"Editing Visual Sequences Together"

My name is David Burns. I'm a professional videographer, editor, and media production professor. In a previous tutorial, we discussed how to shoot a visual sequence to use in a story. In this tutorial, we'll discuss how to edit those sequences into an effective storyline.
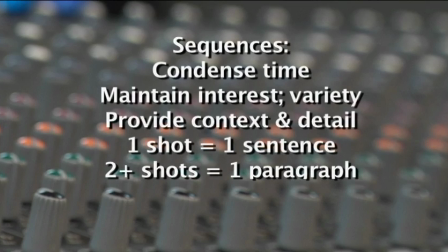0:20 The effective use of basic sequencing of visual clips is a foundation for good storytelling. Sequences condense time, maintain the viewer's interest by providing a variety of shots, and they provide context and detail for advancing the story.
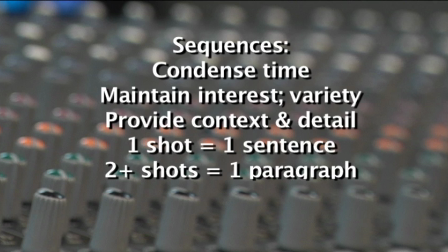0:35 I like to think of a single visual shot as a complete sentence or thought, and a series of shots as a paragraph.
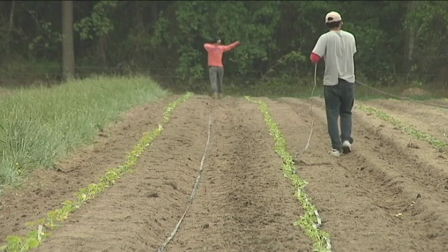0:42 Effective visual editing uses wide shots, medium shots, and close-ups to weave a coherent storyline.
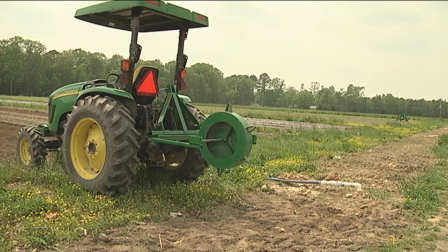0:48 The human brain prefers to process images first by taking in a wide vista,
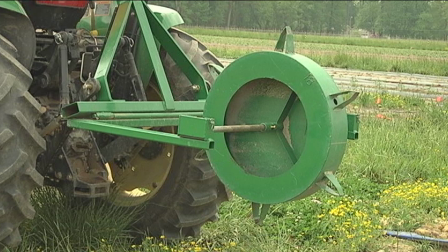0:54 then segmenting that wide shot into smaller areas of interest, and lastly, by examining the details in the scene. Alfred Hitchcock, a well-known producer of many psychological thrillers,
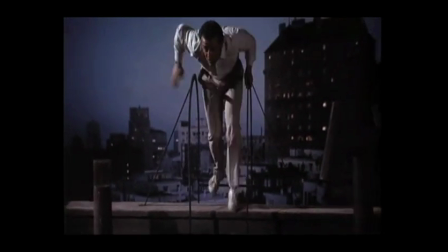1:05 often started a scene with a close-up or extreme close-up to initially confuse the viewer and to start an internal dialogue in the viewer's mind.
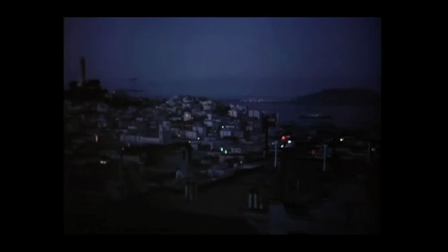1:13 What's happening? Why am I seeing this? This is an effective way to capture the viewer's attention.
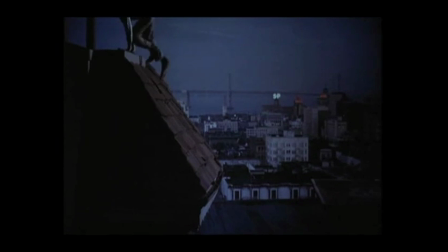1:20 But since it involves disrupting a natural human need, the need for context and meaning, it also means the viewer will not be listening to other messages you might be conveying to the viewer at the same time.
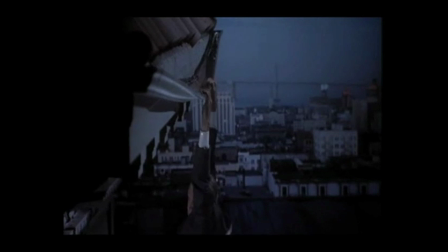1:32 So if your goal is to present context and information at the same time, stick with the traditional wide shot,
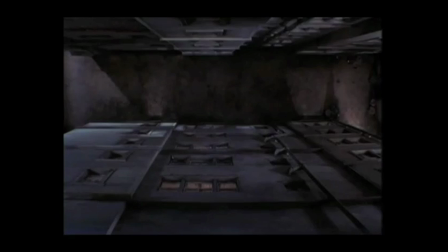1:38 medium shot, and close-up sequence to effectively convey meaning to your viewer.
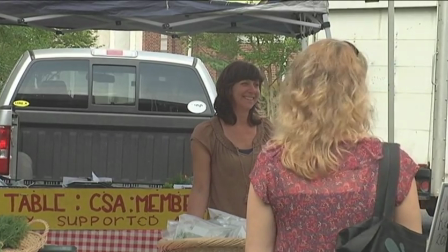1:44 When editing a visual sequence, keep the pace moving with a series of edits that use a variety of shots,
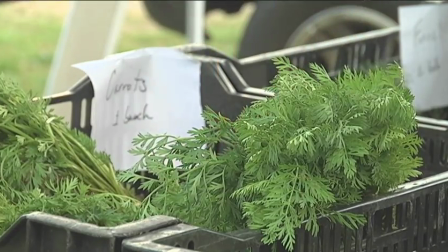1:50 various camera angles, and many, many close-ups. Take several seconds to establish the scene with a wide shot.
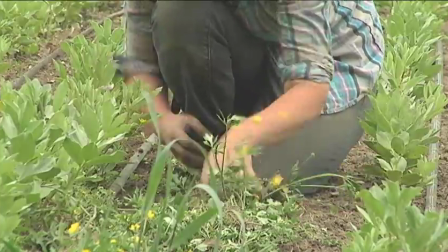1:57 Bring the viewer's attention to a portion of the scene with a medium shot. Then provide detail of the action using close-ups.
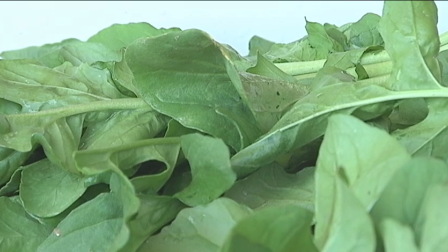2:04 Close-ups are the key to good storytelling. Your story should have 4 to 5 times more close-ups than wide shots or medium shots.
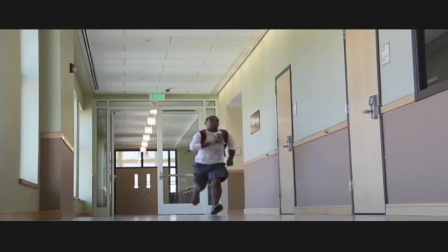2:12 When editing, be very conscious of jump cuts,
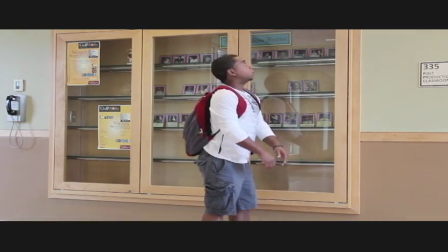2:15 a disruption of continuity in action that confuses the viewer or violates a rule of time or logic.
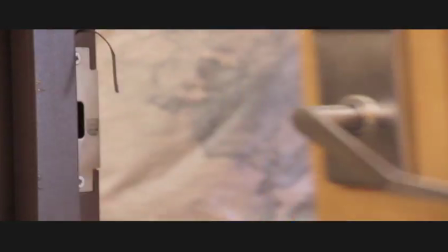2:22 Close-ups help avoid jump cuts since they only show a small portion of the overall scene.
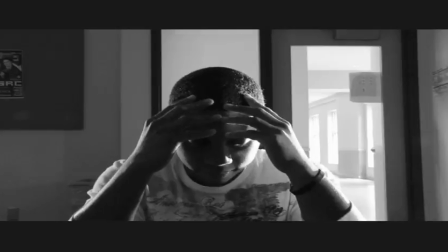2:26 Jump cuts can be used effectively to purposely disorient the viewer. Here's an example.
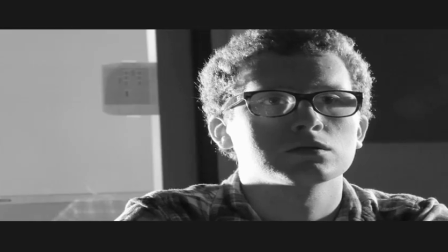2:32 See how a jump cut disrupts continuity and disorients the viewer?
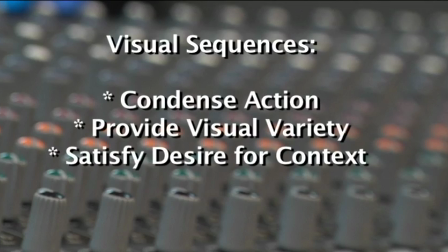2:35 Editing visual sequences into your stories allows you to efficiently and effectively condense complex actions into a few shots and keeps the viewer's interest by presenting a variety of shots and angles. Using visual sequences also allows you to satisfy or manipulate the viewer's human desire for context and detail.
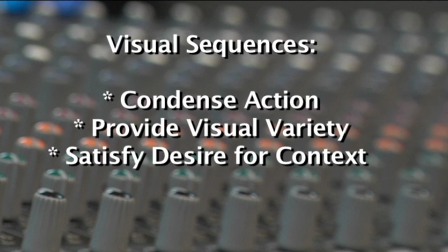2:55 Good luck and have fun.